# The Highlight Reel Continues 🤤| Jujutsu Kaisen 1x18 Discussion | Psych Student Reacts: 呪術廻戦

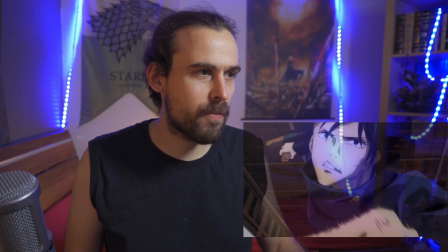13:53 I think this is some of the best animation that I've seen,
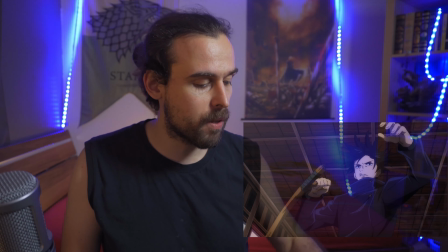13:56 despite the fact that we've seen some really cool animations in the last couple of episodes with Maki and Mai, as well as Mekamaru and Panda and whatnot.
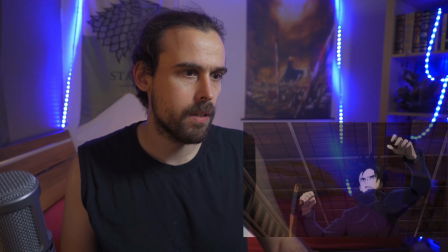14:05 Some of the best animation we've seen. All season, probably, even.
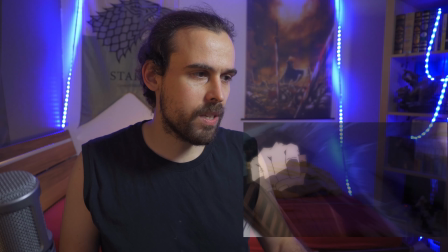14:14 Right, we're going in. You don't even realize how we're switching cameras, right?
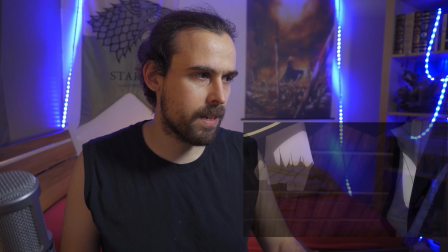14:18 The fist comes in, and one frame later, we're concentrating on another fist, right?
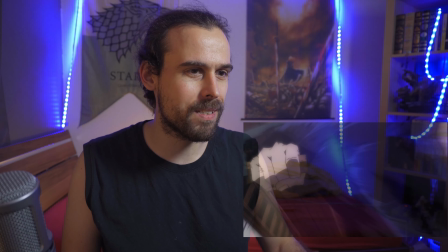14:23 We're replacing, we're going over. And suddenly it's Kamo's fist, and Kamo's actually going backwards and dodging and then matching him to boot.
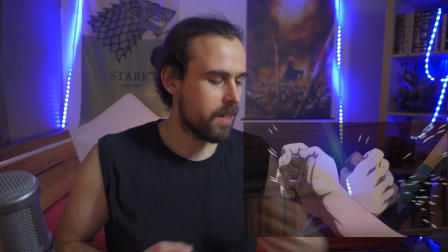14:34 I do love these shots where we're actually having the clashing backhand, basically.
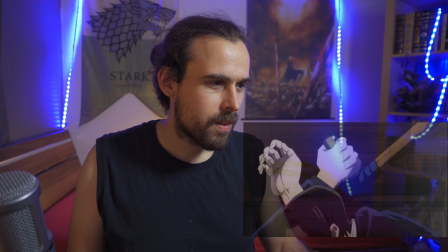14:42 Where we halt for a second and actually see how both are coming to a standstill. But we're using our abilities, right?
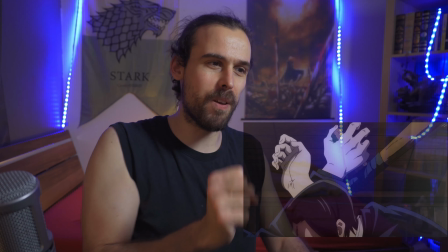14:52 Megumi using his hand to actually flip the weapon over and hit him on his head.
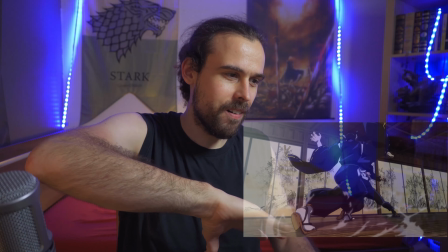15:00 Brilliant. The feet as they are, the feet as they are moving,
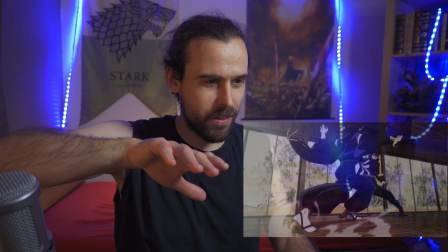15:04 footwork being put into the focus here, and we're zooming out and we're seeing like these cool,
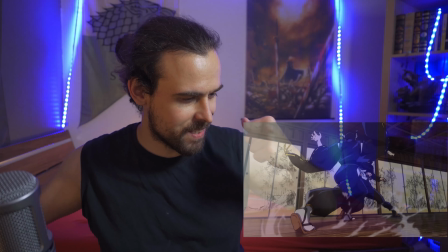15:11 right, the cool ways they are actually standing
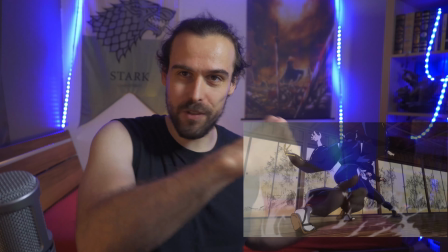15:16 while they're pushing themselves off to go in for the next strike.
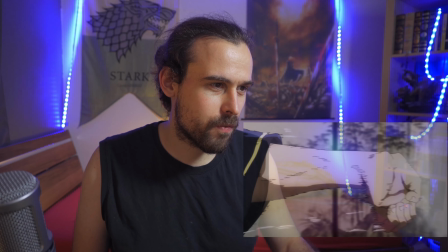15:25 Going forward, fist forward, but like this, right?
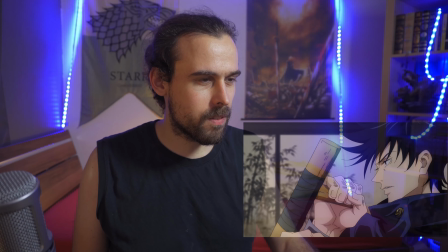15:29 Kind of like reminds you of some of the old like fighting movies, right?
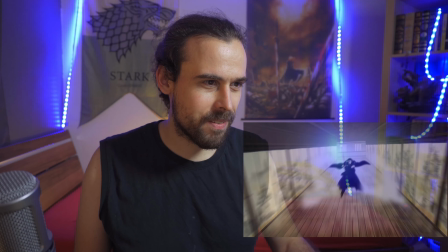15:37 The karate movies or whatnot. And we're breaking it. I love stuff breaking, it's amazing.
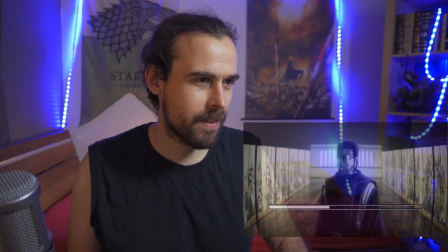15:43 Anime. And then we have our talk.
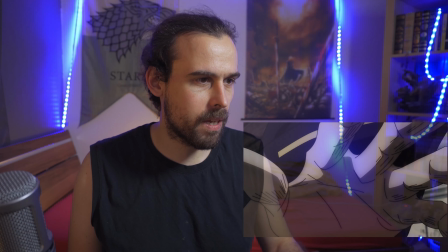15:47 I do wonder if there's like some cool animation coming in, because we do, yeah, he's turning around and that's a cool
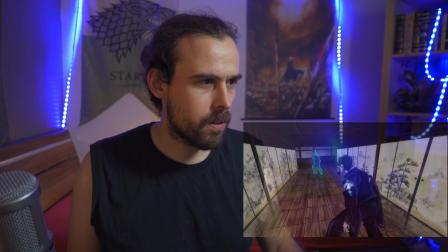15:54 style and whatnot, but what we're, oh no, this is when he's actually,
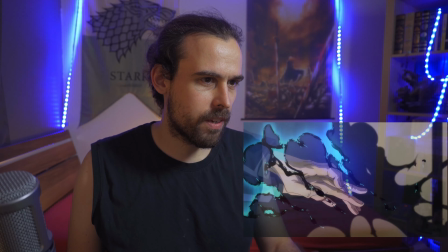15:59 that might be a cool thing to say. That is amazing.
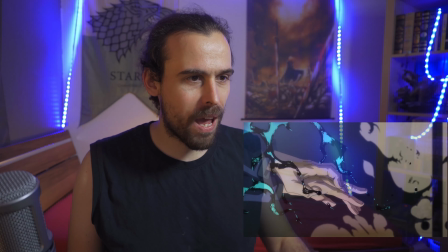16:05 I mean, we know he's forming into other shadows and whatnot, but it's cool to actually see such a detailed animation, like the shadows almost like flames, right?
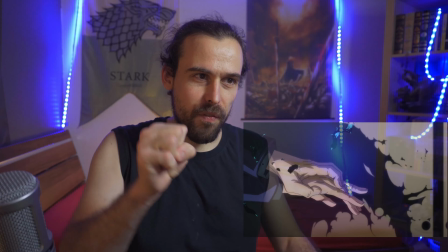16:14 They're wavering, and then like they're very undefined, like volatile, and then they form into an actual
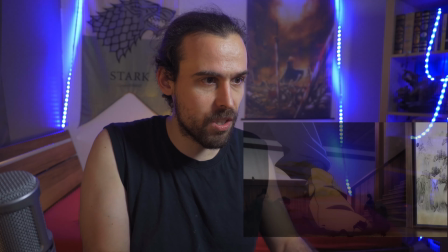16:22 conceptual thing that we can grasp with our minds, which is like a black and white elephant, and then out of the shadows with like
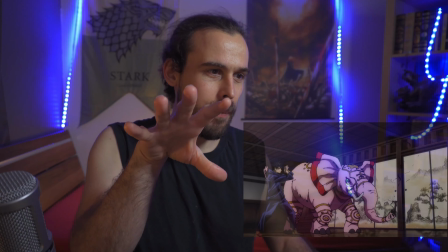16:31 the glint in the eye, it's actually forming. That is a cool way.
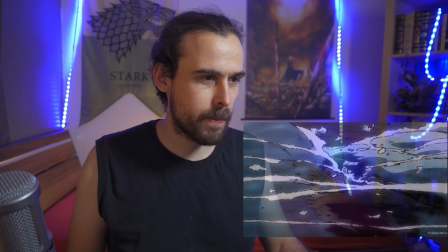16:39 And I do love water in anime always, especially like Demon Slayer, Frieren,
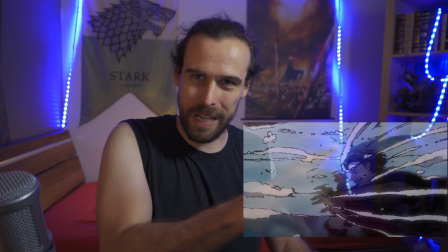16:44 and all of these shows would use water in really, really cool ways to interact with humans, because water is something very amazing.
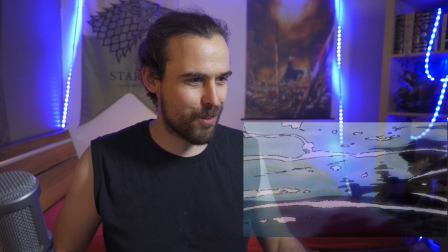16:52 And when you're full of water, right, the way he, like
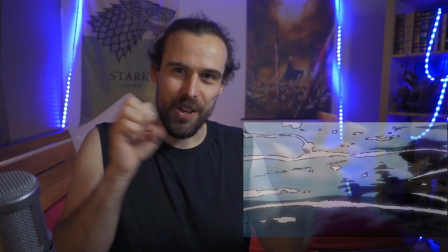16:58 his entire shape is just swerving away, it's amazing.
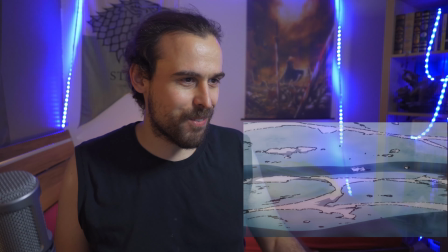17:03 It's really cool.
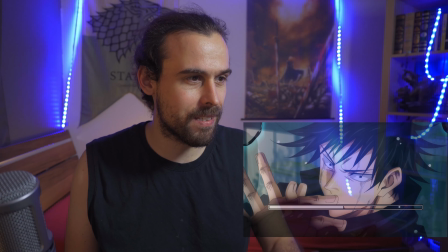17:07 And this is rough water, right? This is not like crystal clear. That is clear enough to see through, but still, we do have these frames.
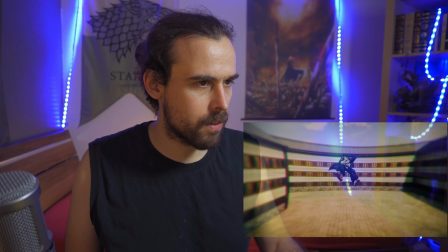17:15 Holy shit, that is an amazing frame. Him seeing through, right?
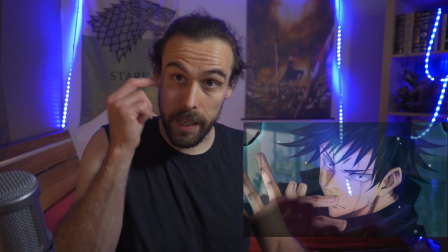17:20 We're going from Megumi looking and focus on his face and the eyes.
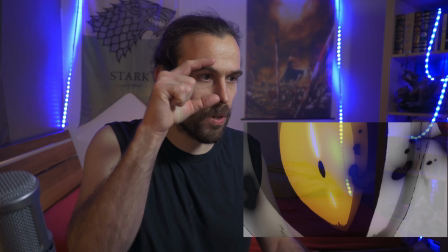17:25 The shadow is going in front and we focus on the eye of Nue, and going inside the eye of Nue, switching around, right?
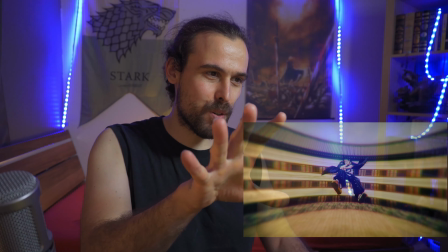17:33 First person perspective,
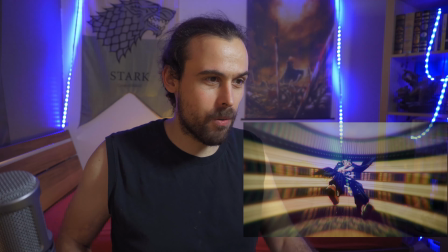17:37 warped camera, almost fisheye or eye lens-ish, right?
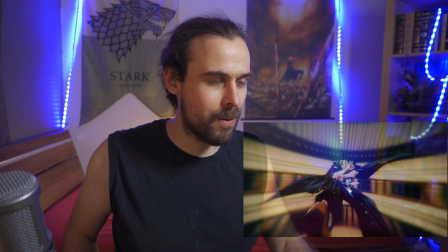17:43 Everything bends around the eye, everything bends around our perspective, and then going in right away.
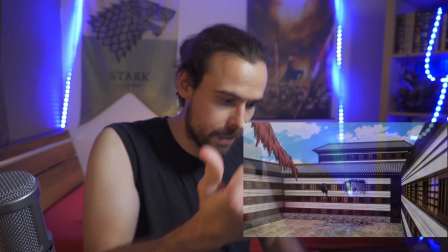17:50 And then zooming out, right? And making like immediately zooming out and passing the movement by.
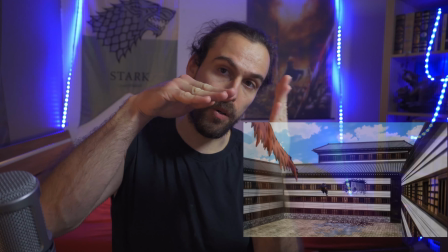17:57 We're moving forward towards Kamo, this point of view.